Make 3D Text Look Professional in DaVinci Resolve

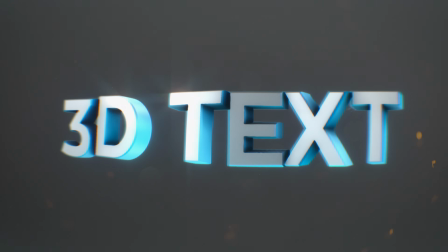(0:00)
Here's how to make 3D text actually look good in DaVinci Resolve. And at the end, I'll show you how to do all of this in about 10 seconds.
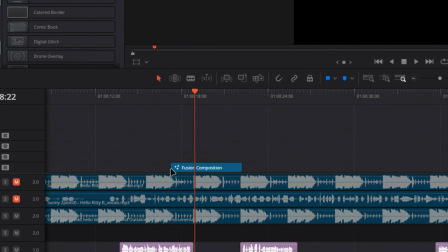(0:06)
So start by adding an adjustment clip or a fusion composition in your timeline. Then just open it in Fusion.
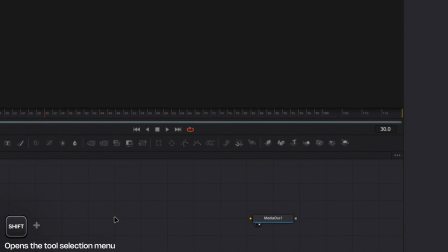(0:12)
Now add a Text 3D node by pressing Shift plus Space or dragging it from your toolbar.
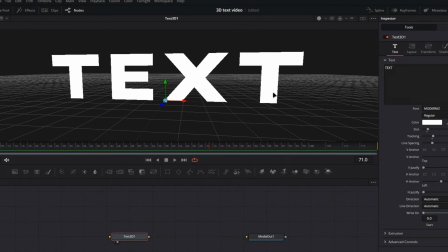(0:17)
Adjust the size, tracking, and font to fine-tune it to your liking. Now click the white dot up here to enable shading so you can see better.
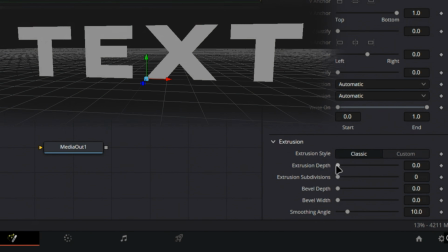(0:24)
In the Extrusion tab, adjust the extrusion depth to make it actually look 3D and not just flat. Then adjust your bevel width and bevel depth to add those nice beveled edges. Now add a Merge 3D from your toolbar and rename it to Lights.
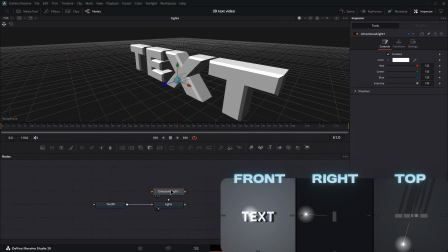(0:37)
This is where you'll merge all your lights. Add a directional light and angle it slightly left or right to get some nice shadows.
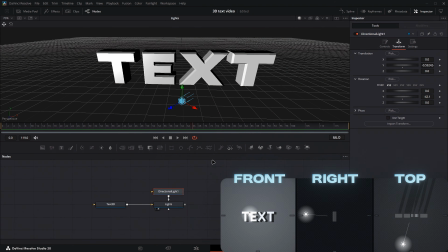(0:43)
Keep the intensity high since this is your main light. Now add another directional light to light the back of your text.
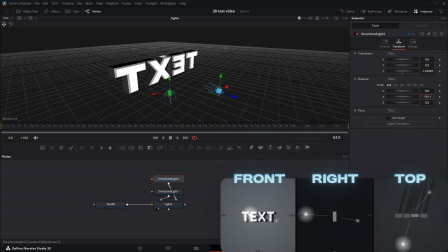(0:49)
Make it a bit dimmer than the main one. Angle it slightly as well. Duplicate it and light the other side. Now your text is well lit with nice reflections from all angles. Now it's time for some color.
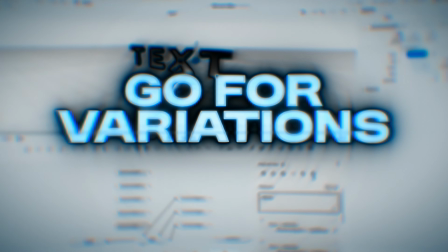(1:00)
Add 5 more directional light nodes and set some color on them. Go for variations of 1 or max 2 colors for a mono or duotone feel.
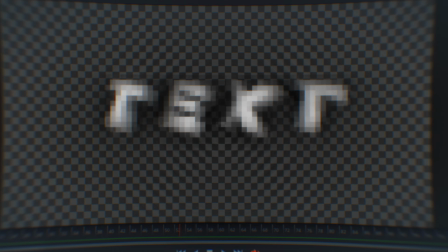(1:08)
Just don't overdo it. Don't be afraid to make them bright. I'll show you some secret sauce later that adds really beautiful shadows so it'll look darker in the final render.
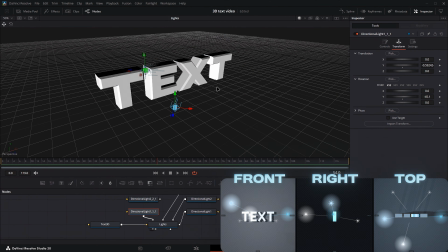(1:16)
So add a strong colored light from the right, a less saturated but stronger one from the top left.
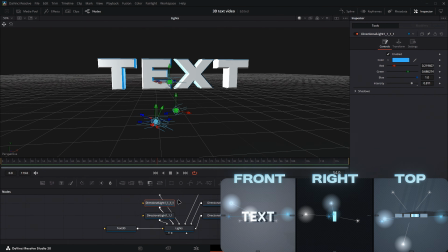(1:21)
Those are your main colored lights. Add a few more dim lights and try to make them light the text from all directions.
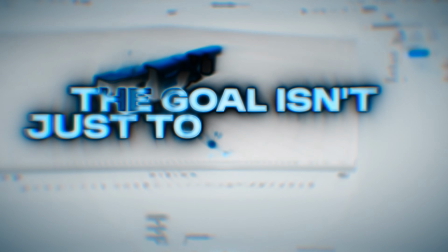(1:27)
The goal isn't just to make the text brighter.
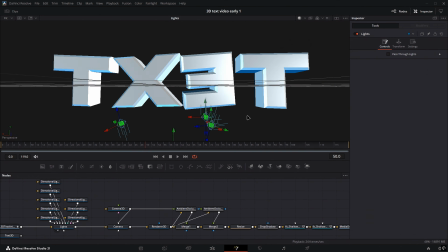(1:30)
Once you start animating the text and rotating letters around, all these different light angles create much more interesting reflections and prevent everything from looking flat.
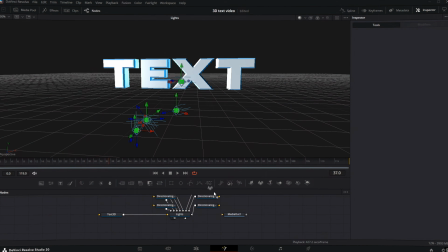(1:39)
Just make sure your text is well lit from all sides. You can add a Shape 3D set to Sphere if you want to see your lights in detail.
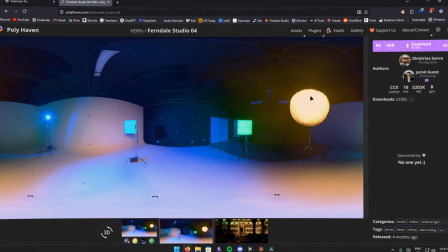(1:45)
If you're lazy, you can just add a dome light and use a Studio Lighting HDRI instead.
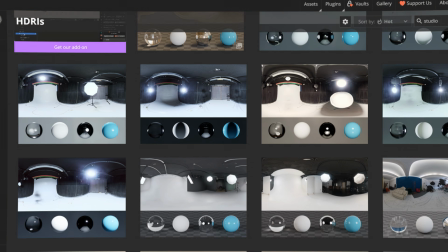(1:50)
Link in the description for a free HDRI source. Now connect all your lights into the Lights Merge 3D.
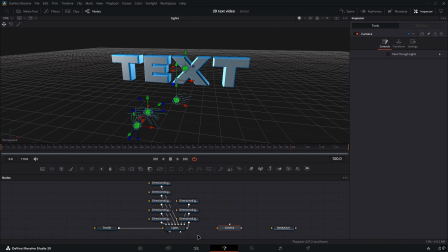(1:56)
Add another Merge 3D and rename it to Camera. Now add a Camera 3D node and connect it to the merge.
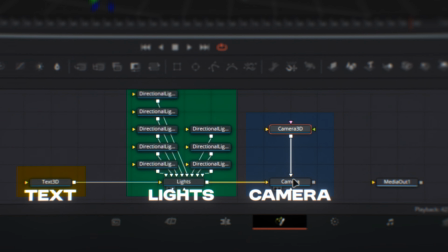(2:02)
Keeping things separated like this makes your node tree easier to navigate later. Now add a Renderer 3D node.
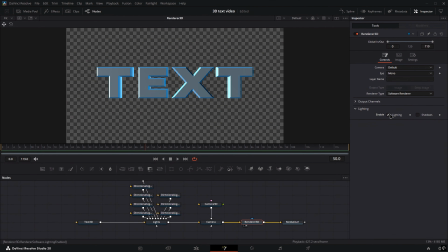(2:08)
Now just enable lighting. Without it, your lights do nothing. Leave shadows disabled.
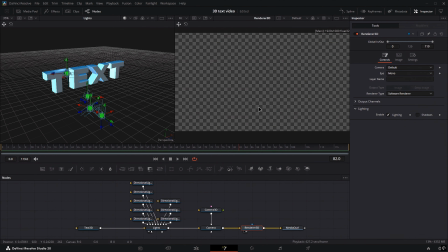(2:13)
Use your 2 viewers to preview the 3D space and the Renderer 3D at the same time. Now you can adjust the camera position while seeing exactly what the camera sees. It's finally time for the secret sauce.
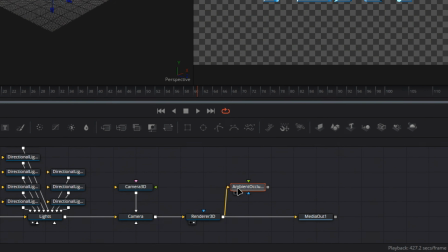(2:24)
Add an ambient occlusion node after your Renderer 3D. Now connect the camera 3D output to the green input.
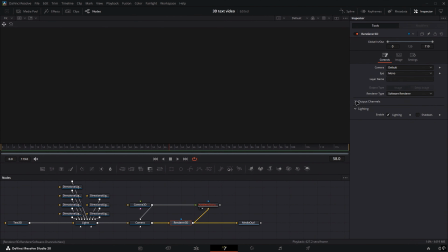(2:30)
By default, this won't work. To fix it, select your Renderer 3D and enable the Z and normal output channels.
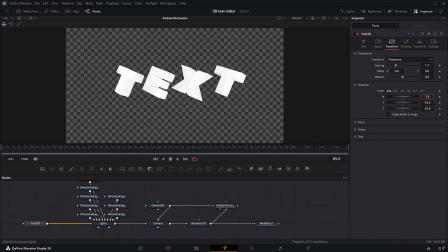(2:37)
Add some temporary 3D rotation to your text so you can see changes clearly while adjusting. In the ambient occlusion node, lower the gamma and the kernel radius. Set your samples to something high so you don't get artifacts. Now merge it after the Renderer 3D and set the apply mode to multiply.
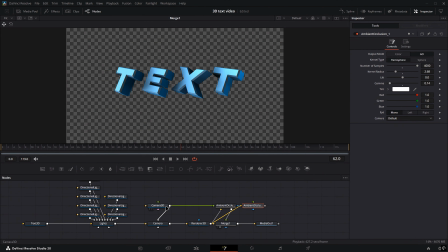(2:53)
Duplicate the ambient occlusion and connect the camera 3D and Renderer 3D again. This time reduce the kernel radius further to get those sharp angles. Merge it after the first one and set it to multiply as well.
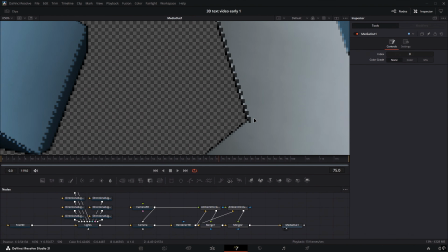(3:04)
Feel free to readjust everything you want. Now you'll get some jagged edges on the text. To fix it, set your Renderer 3D to 3 times your target resolution.
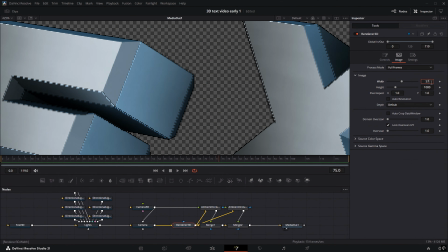(3:13)
So for a 1920 by 1080 timeline, set the renderer to 5760 by 3240.
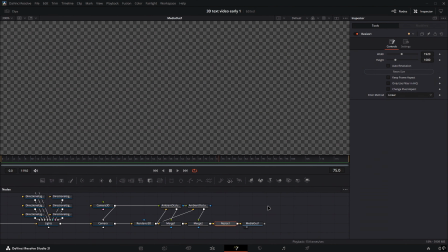(3:19)
Then, after the ambient occlusion merges, add a resize node and set it back to 1920 by 1080.
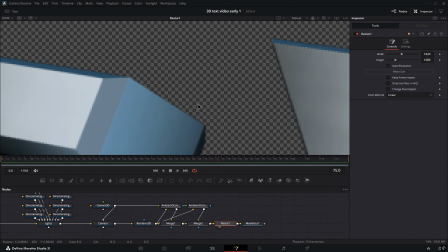(3:24)
This kills the edge artifacts and adds clean anti-aliasing for the cost of performance.
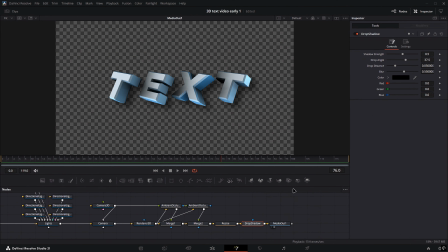(3:29)
Now for a stylized look, add a drop shadow after the resize node. Set the blur to something low. Set the distance and angle to the opposite side of where your colored rim lights hit.
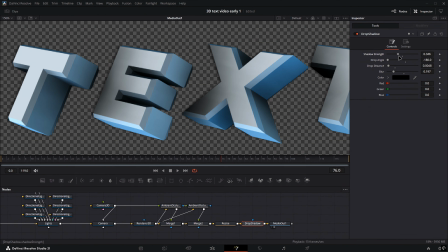(3:39)
Now set the shadow strength to around 0.5. This fakes a rim light on the other edge of your text.
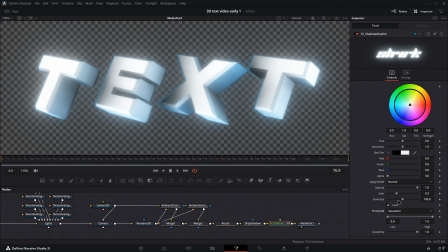(3:45)
Now add some glow. Set the threshold to saturation, lower the gain, and add some saturation.
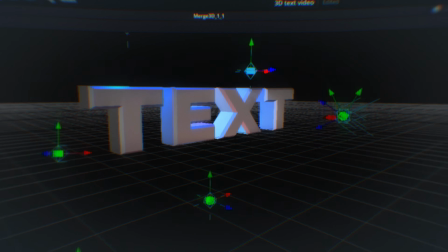(3:50)
Different colors need different settings, so tweak it to your taste. Now add a second glow.
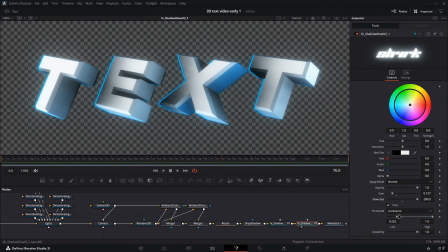(3:55)
Lower the gain, push the size to max, and set the threshold around 0.6.
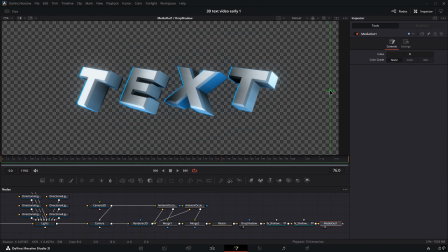(4:00)
This adds ambient glow that highlights your reflections. Lower the opacity if it's too intense.
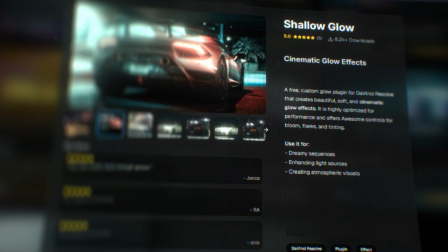(4:06)
I used shallow glow. It's free.